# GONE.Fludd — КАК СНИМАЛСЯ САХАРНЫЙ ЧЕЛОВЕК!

Как бы я сел на чью-то жопу прямо Мне повезло даже Потому что я мог сесть и на лицо кому-то То есть даже не мне повезло, получается для того чтобы снять сцену падения на этот диван из человеческих тел мы построили специальную
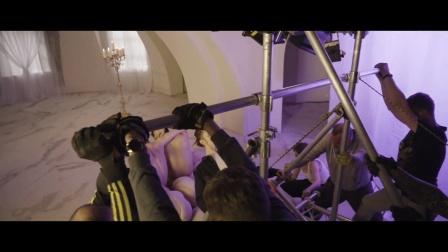4:22 конструкцию которая опускала бы меня из вертикального положения горизонтальная очень плавно
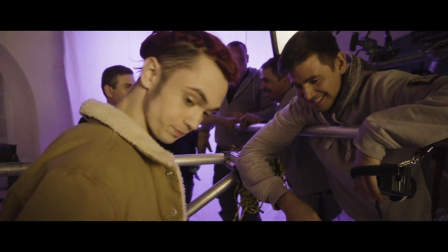4:28 это выглядело как какой-то каркас куба к одной из граней была приделана камера а на противовозной стороне
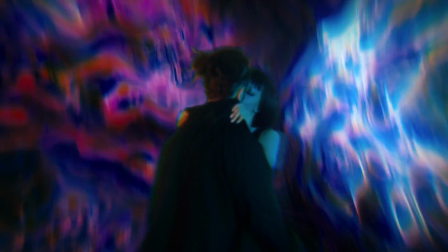4:34 находился я после этого мы под воздействием наркотика находимся состоянии иступленной страсти.
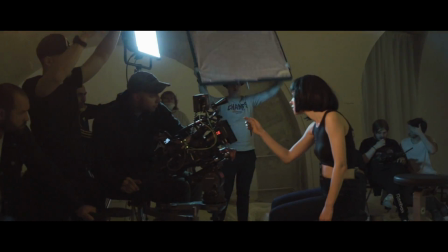4:41 И открывается следующая дверь, третья. Она символизирует принятие ЛСД. Эта сцена очень была непростой, наверное, одной из самых сложных.
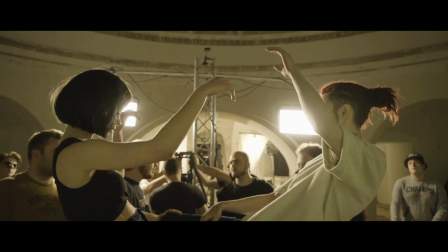4:49 Пришлось построить такую штуку из фермы, движущаяся, крутящаяся ферма.
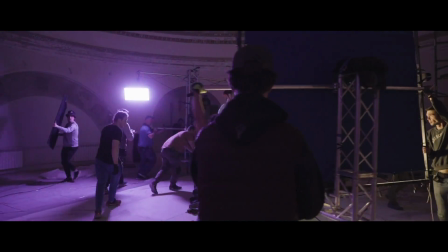4:54 Чувакам пришлось постараться, чтобы она держалась в равновесии, работала и крутилась.
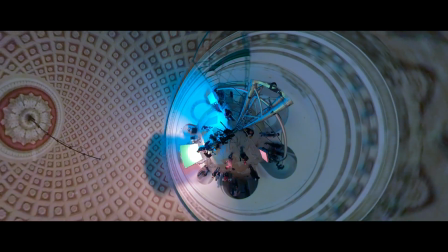4:59 Она весила килограмм 200, наверное. Несколько людей крутили эту конструкцию, чтобы все работало и ездило.
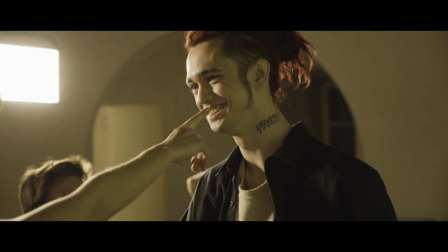5:07 В общем, В общем, это было не так-то просто. В этой сцене показано, как два человека, будучи вместе, из-за вмешательства наркотиков расходятся.
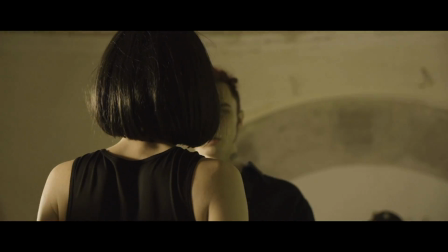5:16 То есть они уже на разных полных. И Настя ловит бедаг, бед триф, ей становится плохо.
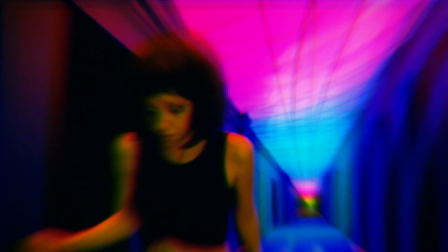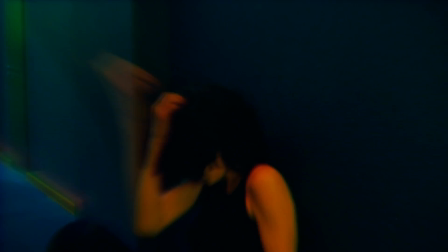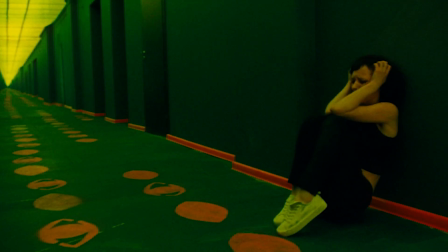5:34 Этот момент она очень круто сыграла. Вот именно тогда я понял, что все непросто, и это очень круто, актерское мастерство. И то, как Настя это сыграла, что я работаю с профессионалами, Я это прямо осознал в полной мере тогда.
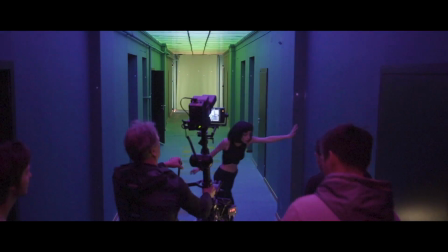5:49 Идешь, идешь, нашла стену, увидела стену, схватиться. Держись, держись, там набираешь.
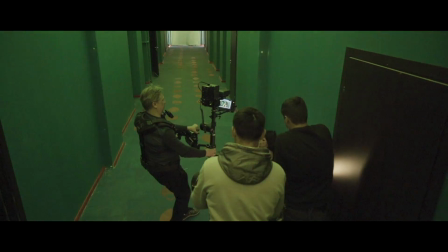5:56 Набираешь, ебошь, ебошь страшно, накрывает локоть, пошел локоть, блядь, в стену, уходишь в стену.
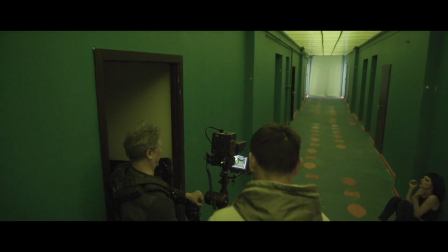6:02 Стена, стена, уползаешь ногами в стену, идешь, идешь, идет, идешь, накрываешь, руки на лицо, руки, блядь, блядь.
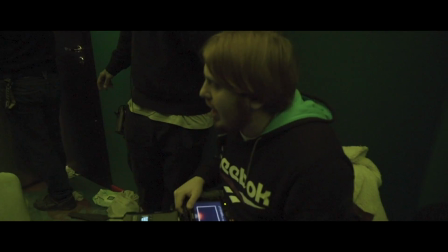6:08 Стоп! Был стоп. Хорошо, хорошо, хорошо, сразу второй дубль.
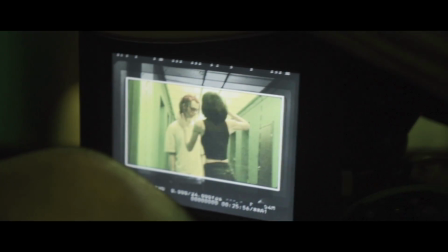6:13 Далее показывается сцена, где мы пытаемся вернуть все обратно. Настя видит меня, подходит ко мне и пытается дотронуться. Но перед нами стена. Прозрачное, стеклянное. Стекло. Твою мать. Настя пытается достучаться до меня, но у нее никак не выходит. И я понимаю, что это конец и ухожу.
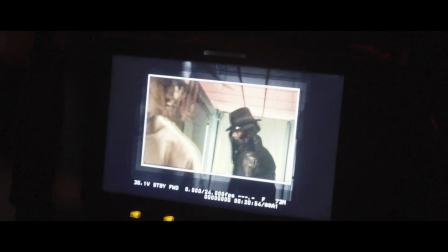6:37 Я иду по коридору и сталкиваюсь плечом к плечу со странным, непонятным. незнакомцам в черном плаще и шляпе. И это еще одна отсылка. Это и есть Сикстер Родригес, человек, написавший песню Sugar Man.
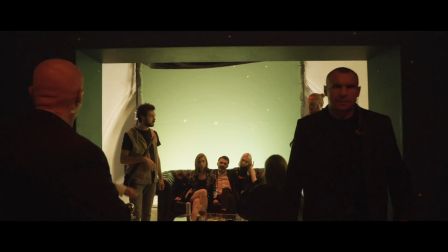6:53 Дальше передо мной вход просто в социальную жизнь, назад в общество. Но меня не пускают охранники, они меня скручивают и вышвыривают из клуба.
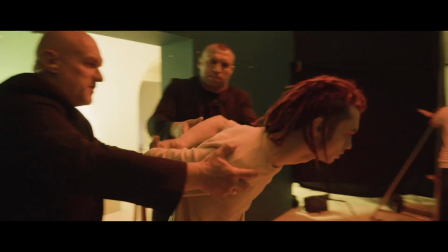7:01 Мне даже не приходилось играть это, потому что у меня уже был подобный опыт. Клубный. И охранники бросают меня прямиком в психушку.
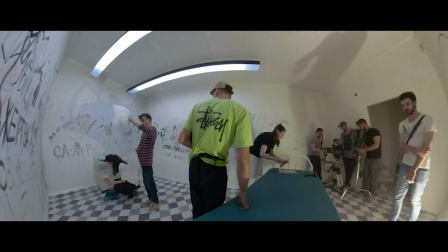7:10 Психушка здесь олицетворяет внутреннюю борьбу человека зависимого раз
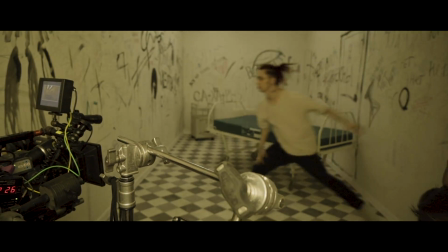7:16 сейчас будет крик с левой стороны
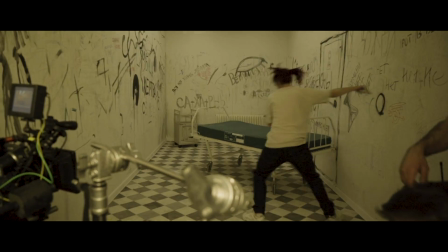после всего этого безумия главный герой пытается
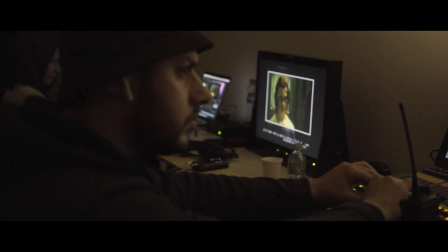7:33 вспомнить как он жил до этого какие ценности у раньше были и он помнит
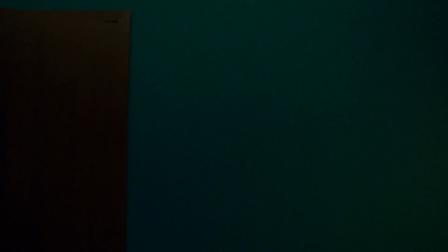7:38 что него была девушка и он хотел бы остаться с ней пойти по коридору в обратную сторону но
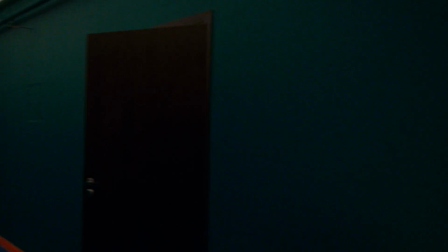7:43 там никого нет он понимает что он один и дверь стоит прямо перед ним самая последняя
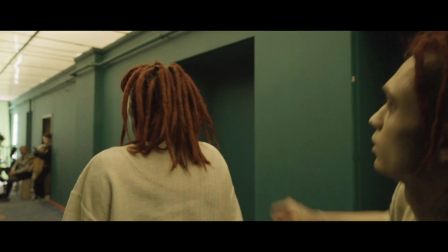7:48 дверь которую он вообще когда-либо сможет открыть отбросив все надежды он идет вперед
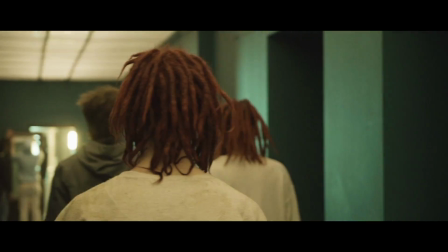7:53 открывает и так мы попадаем в комнату олицетворяющую последний этап жизни
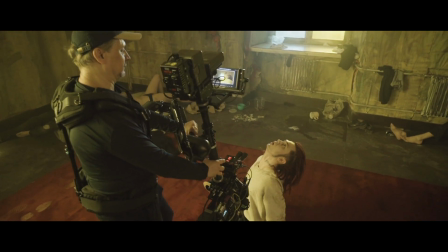7:57 наркомана данном случае это героин комната выглядит примерно так же это еще одна
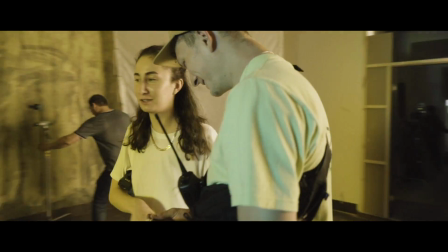8:03 отсылка к фильму на игле и Обычно в этих комнатах люди просто доживают свою жизнь, они уже не выходят из нее. И то же самое происходит в клипе.